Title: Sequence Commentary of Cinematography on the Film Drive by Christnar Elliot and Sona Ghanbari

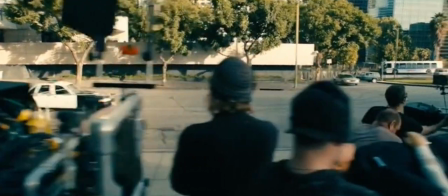The implied proximity to the camera refers to the distance between the camera and the subject on screen.
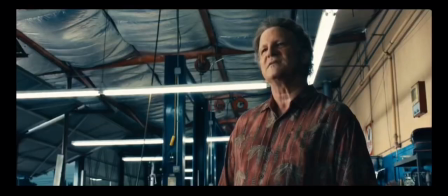We say implied because it might not be the actual distance between the camera and the subject, but it is what we feel the distance is.
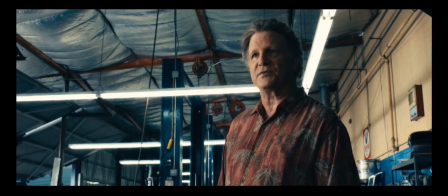The different distances can be separated into different shot types.
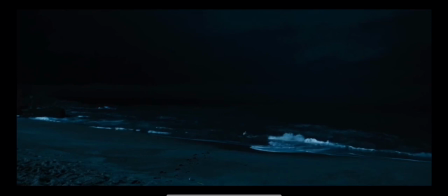The different shot types go from extreme long shot,
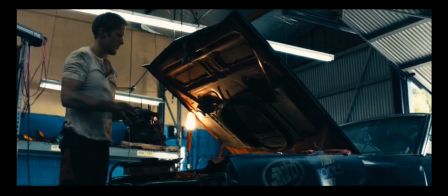full shot, medium long shot, medium shot, medium close-up,
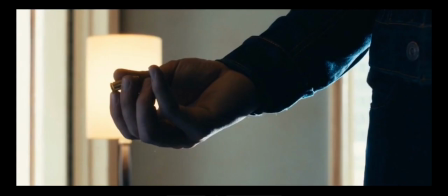and extreme close-up.
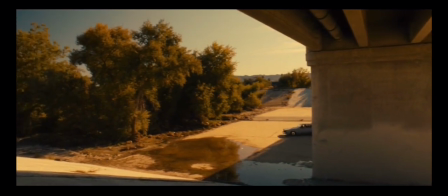The farther away we are from the subject, the less we can see the psychological state of the character, and the more we can notice the background and what it means.
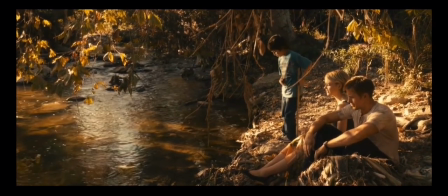It is often used to provide spatial context, demonstrating the relationship between the surroundings and the characters.
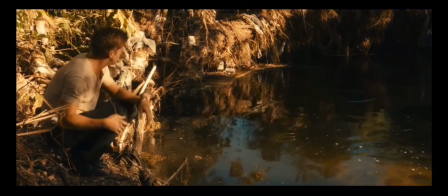Closer shots allow us to recognize the characters and their psychological state by their face, gestures, and postures.
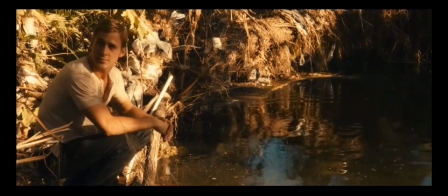So the implied proximity influences how we interpret the significance of what we see.
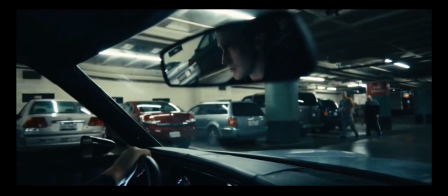Depth is the illusion of the three planes on the flat screen. It can be done in many ways.
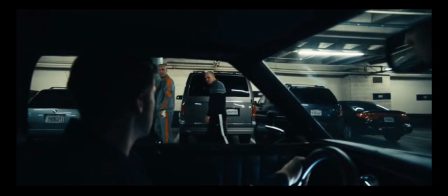It could be done by putting a soft focus on a subject in one of the planes, by increasing lighting intensity, or by using blocking.
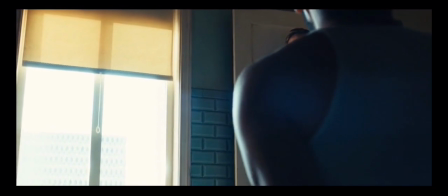Different camera angles can give different psychological and emotional states to the characters.
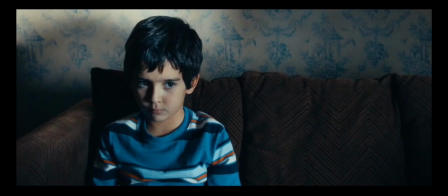The eye level gives a neutral or normal view of the action.
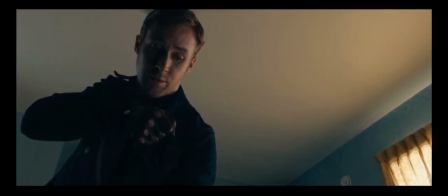The high angle shot is when the camera is positioned above eye level, aiming down at the subject, portraying them as weak or vulnerable.
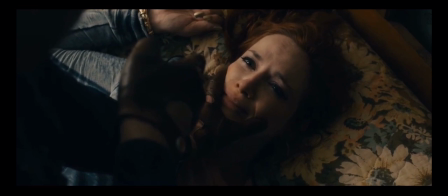The low angle shot is when the camera is positioned below eye level.
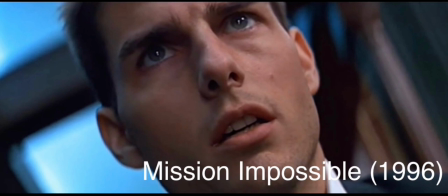The Dutch angle is an angle where the camera is tilted, giving off the feeling that the world in the film is off-balanced or unnatural.
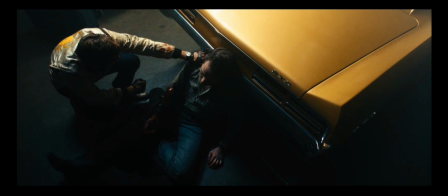Finally, there's the bird-eye view, where the camera is positioned directly over the subject, giving a view from up high, which conveys a feeling of omnipresence or omniscience, almost from God's point of view.
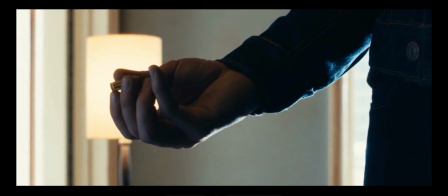Camera movement uses all of these shot types and camera angles together to introduce us to more details that we can observe.
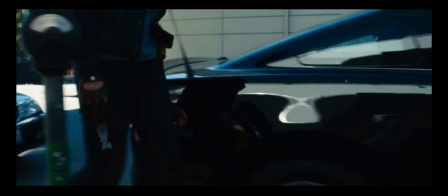This makes us focus on specific important elements and allows us to view the environment from a character's point of view.
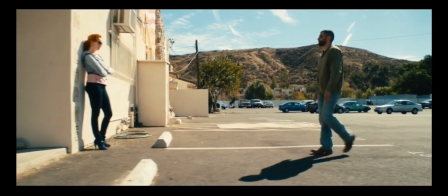Filmmakers do this by using pan shots by moving the camera horizontally,
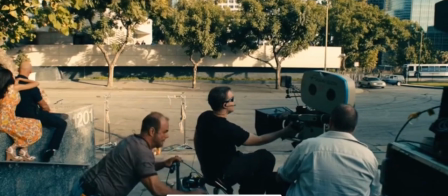tilt shots by moving the camera vertically, dolly shots by moving the camera towards or away from something.
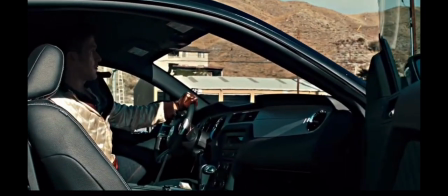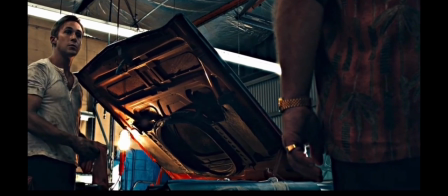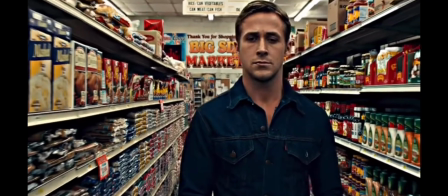Drive tells the story of The Driver, a mysterious criminal who's a getaway driver for hire, helping the criminals of Los Angeles escape the law after their crimes.
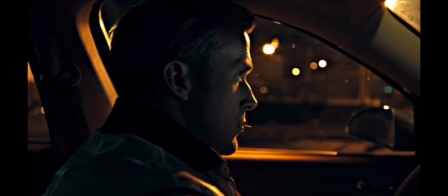He leads a cold and isolated life due to the nature of his work until he meets Irene, his next-door neighbor, and her son Benicio.
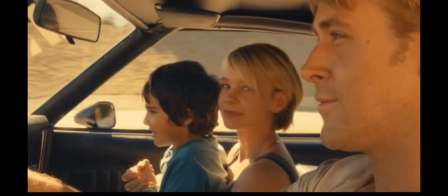Irene is a sweet and caring young woman caught in a bad position, raising her son alone as her husband, Standard, is a criminal, serving a lengthy prison sentence.
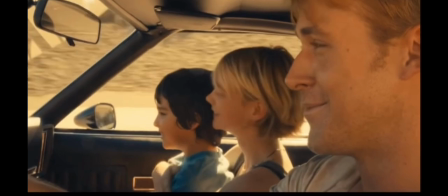The driver begins to fall in love with Irene, but is prevented from getting too close to her due to her commitment to her absent husband,
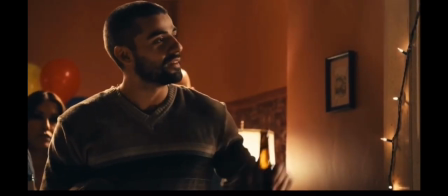who soon returns home, putting a barrier in the driver's desire to be with her. Irene's family is threatened by former criminal associates of Standard, who want him to do a robbery for them.
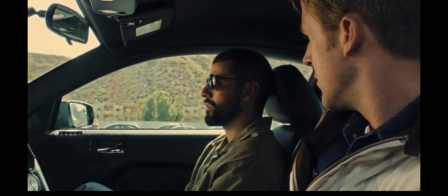The driver forms an unlikely alliance with Standard to protect Irene, only for the robbery to go horribly wrong.
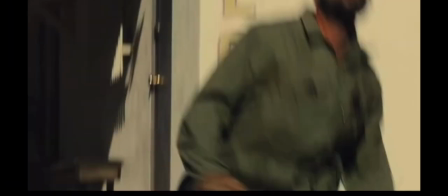Standard is killed and assassins are sent to kill the driver and Irene.
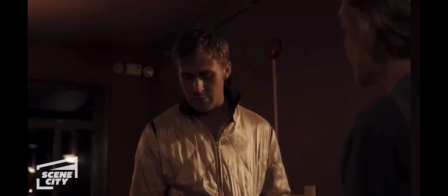Meeting with Irene, the driver admits he's responsible for Standard being killed and knows he doesn't have much time left with Irene, leading to the following scene.
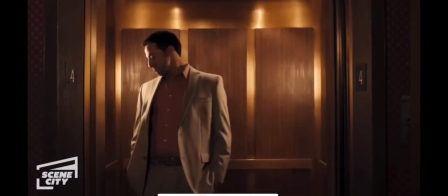Sorry, wrong floor.